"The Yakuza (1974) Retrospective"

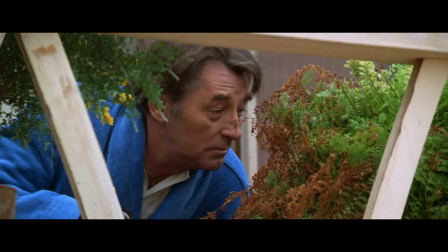[4:15]
All of the plants in his sunny beach home are withered on the vine,
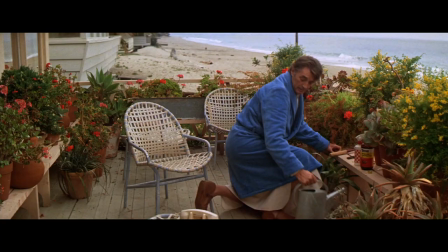[4:19]
possibly signifying Kilmer's malaise in retirement, or his inability to transition from the intrigue of the private eye world and into the domestic one.
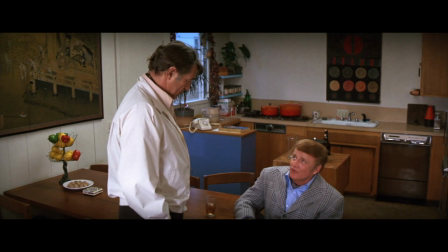[4:26]
After some half-hearted protestations, Harry agrees to help out his old war pal Tanner and return to Japan.
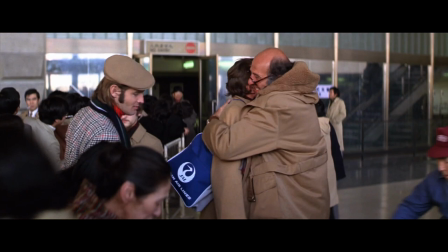[4:31]
After landing, he is reunited with another veteran buddy named Oliver, and we begin to piece together a relationship that occurred between the four men during their time in post-war Japan.
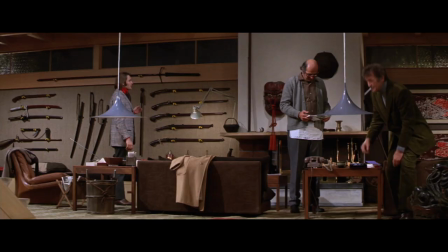[4:40]
Oliver and Tanner have stayed behind in Tokyo, both pursuing very different paths.
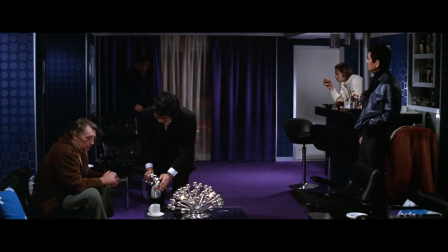[4:45]
Oliver has integrated into the culture, living very much like a native in a traditional Japanese home adorned with artifacts,
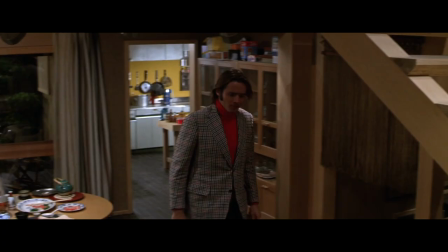[4:52]
and Tanner became a wealthy business magnate whose gaudy penthouse is an American transplant.
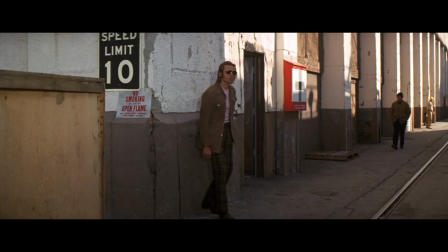[4:57]
There was a fourth friend who we're told has died, but he is there in spirit through his son Dusty, played by Richard Jordan, who is employed as Tanner's bodyguard.
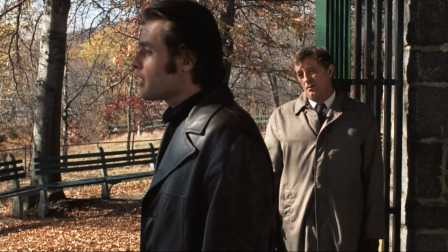[5:06]
Richard Jordan has a great sensibility and presence as an actor. He was very hot up-and-comer at the time and starred alongside Mitchum in The Friends of Eddie Coyle.
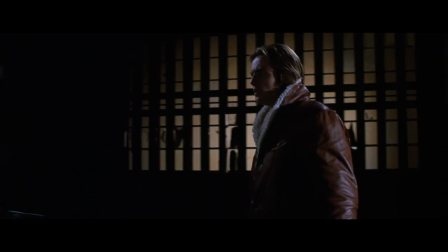[5:14]
He's got a transfixing youthful energy, and his character is costumed very well.
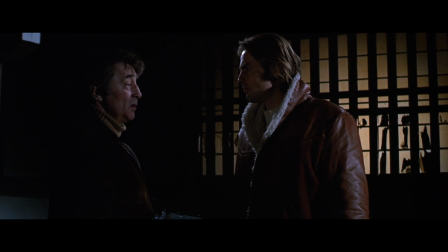[5:18]
Even for the 70s, his outfits are remarkably garish, with a notice-me-I'm-hip kind of style,
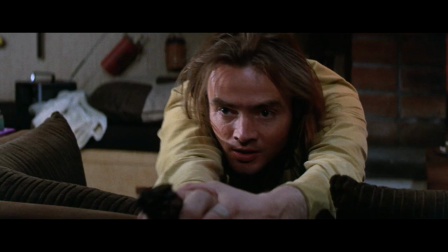[5:24]
which puts him at odds with the more pared-down, low-key sensibilities of Mitchum. He behaves like he dresses, impulsively and with a lot of spirit.
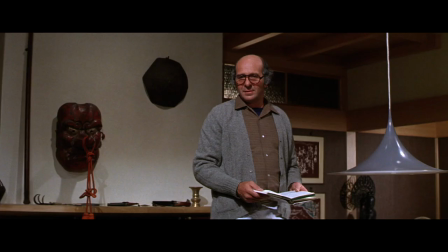[5:31]
The duo post up at Oliver's house, and Harry steps outside for some air, taking in all of the changes in the city.
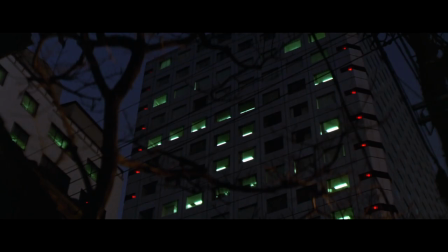[5:38]
As to his eyes, Japan appears to have been westernized.
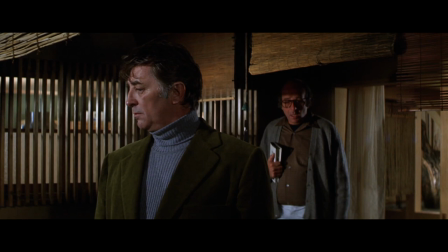[5:41]
Oliver then suggests to Harry that the industrial progress is merely cosmetic, and that underneath it all, it is still Japan,
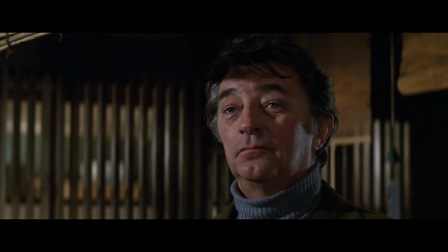[5:49]
implying that Harry not get too comfortable amidst the Americanized trappings, because deep-seated differences still remain.
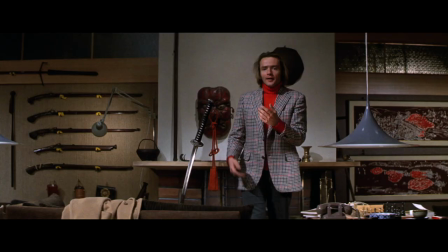[5:56]
Immediately after this, Dusty cuts his finger while inspecting a Japanese katana blade,
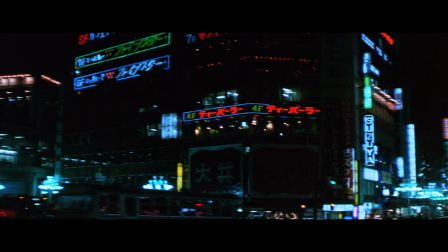[6:00]
insinuating that the cultures of East and West are soon to come into conflict in the story.
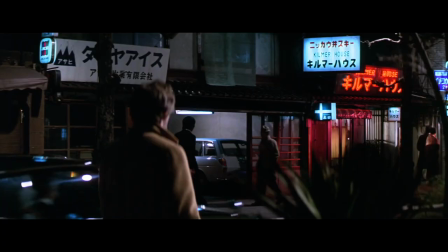[6:06]
In order to track down Ken, Harry traverses the dreamlike streets of Tokyo and arrives at Kilmer House,
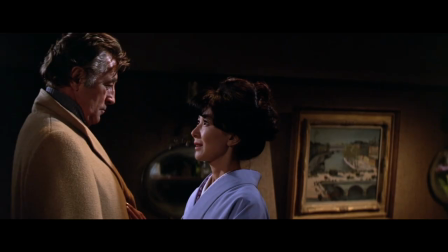[6:11]
a neighborhood bar bearing his namesake, and reunites with Aiko for the first time in 25 years.
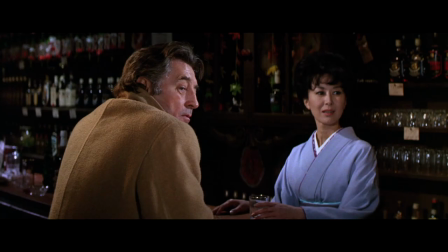[6:17]
He meets her full-grown daughter Hanako as well, a girl who Kilmer likely sees as a surrogate daughter of sorts.
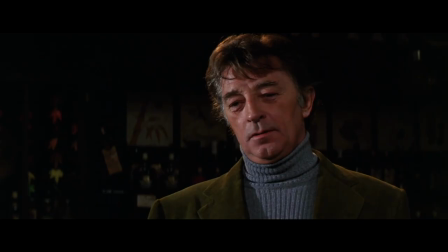[6:24]
He and Aiko spend the night reminiscing before making one final plea for her affections.
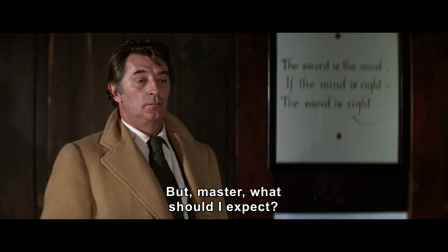[6:29]
Obviously, it's complicated, so Harry gives up the romantic hope and gets down to business.
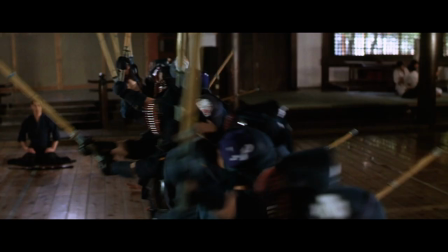[6:33]
Harry's meeting with Ken is icy and perfunctory, and Harry soon learns that Ken, like him, has been pursuing a more moderate lifestyle.
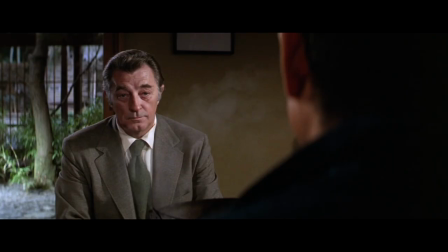[6:40]
He's given up the gangster life of the Yakuza, and instead teaches Kendo in the countryside.
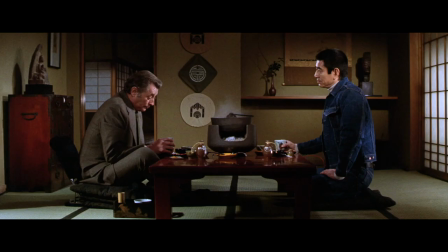[6:45]
But Ken's fealty to his code of honor is strong, and he promises to help Harry and make do on his debt.
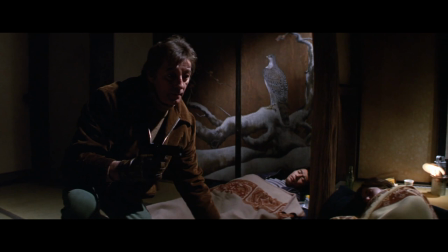[6:50]
The three compatriots Harry, Ken, and Dusty invade Tono's Yakuza compound intending to smuggle out Tanner's daughter and her boyfriend at gunpoint.
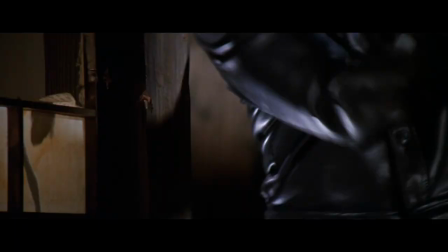[6:57]
But of course, it goes wrong, leading Ken to take up his sword against the Klan, a grievous offense for someone of his stature.
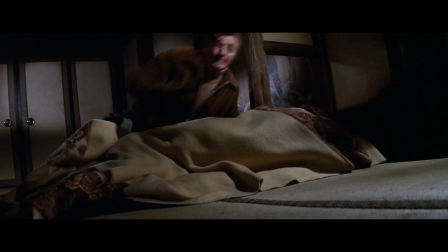[7:04]
Violent sequences like these might appear somewhat tame to moderate audiences, or to a viewer like myself.
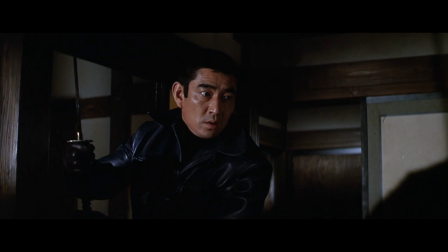[7:09]
It's just a well-staged action sequence with great prosthetic effects, but at the time, the violence in the picture was rather shocking.
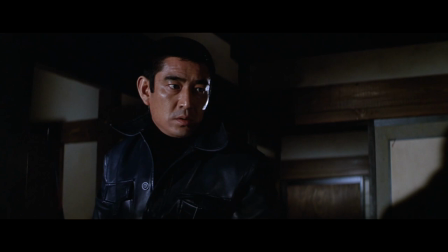[7:15]
Roger Ebert, in his review, noted that it's very violent, and the fact that the violence has been choreographed by a skilled director, Sidney Pollack, just makes it all the more extreme.
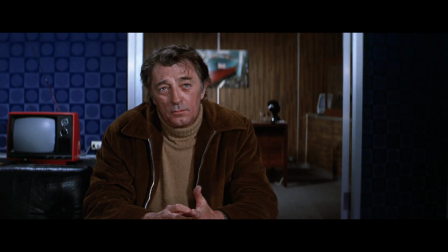[7:25]
Ken feigns satisfaction during the reunion of Tanner's rescued daughter, but we get the sense that despite his protestations, everything is not in fact fine, and Harry suspects that he might face reprisal.
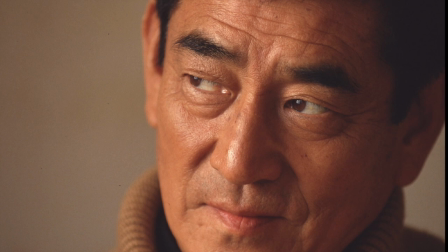[7:35]
Ken Takakura was the most popular of Toei's Yakuza Iga stars, having appeared in over 200 Japanese films by the time he made the Yakuza with Warner Brothers.
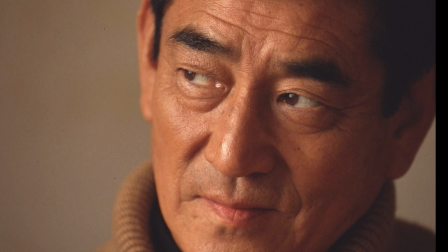[7:42]
He would become even more revered in Japan as the years went by, earning the friendly moniker of Uncle Ken in his home country, suggesting a sort of paternal familiarity between himself and the audience.
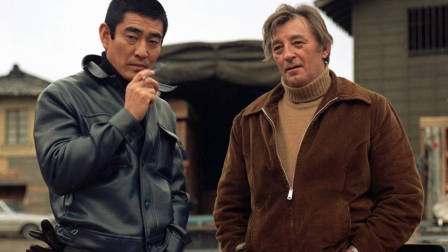[7:52]
Sort of like a Tom Hanks of Japan, I guess. Paul Schrader was adamant that he be cast, and after the movie was filmed,
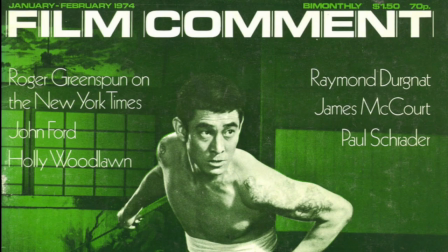[7:58]
constructed an elegant summation of Ken's screen persona in an article on the Yakuza-Iga genre in Film Comet magazine.
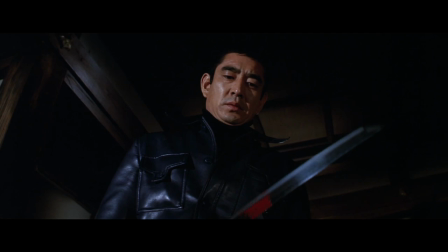[8:04]
Of Ken, he wrote, He has a magical sense of presence, an ability to control the frame around him by poise, gesture, and expression.
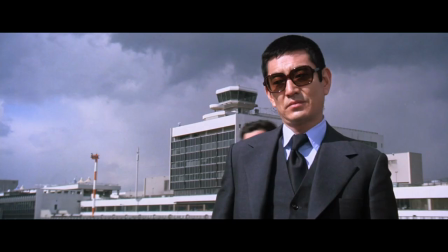[8:12]
Unlike most Japanese actors, Takakura is a master of the understatement. He is most effective when he is silent, bowing, nodding, reacting.
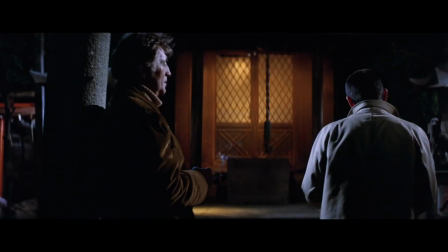[8:21]
He speaks reticently and with great authority.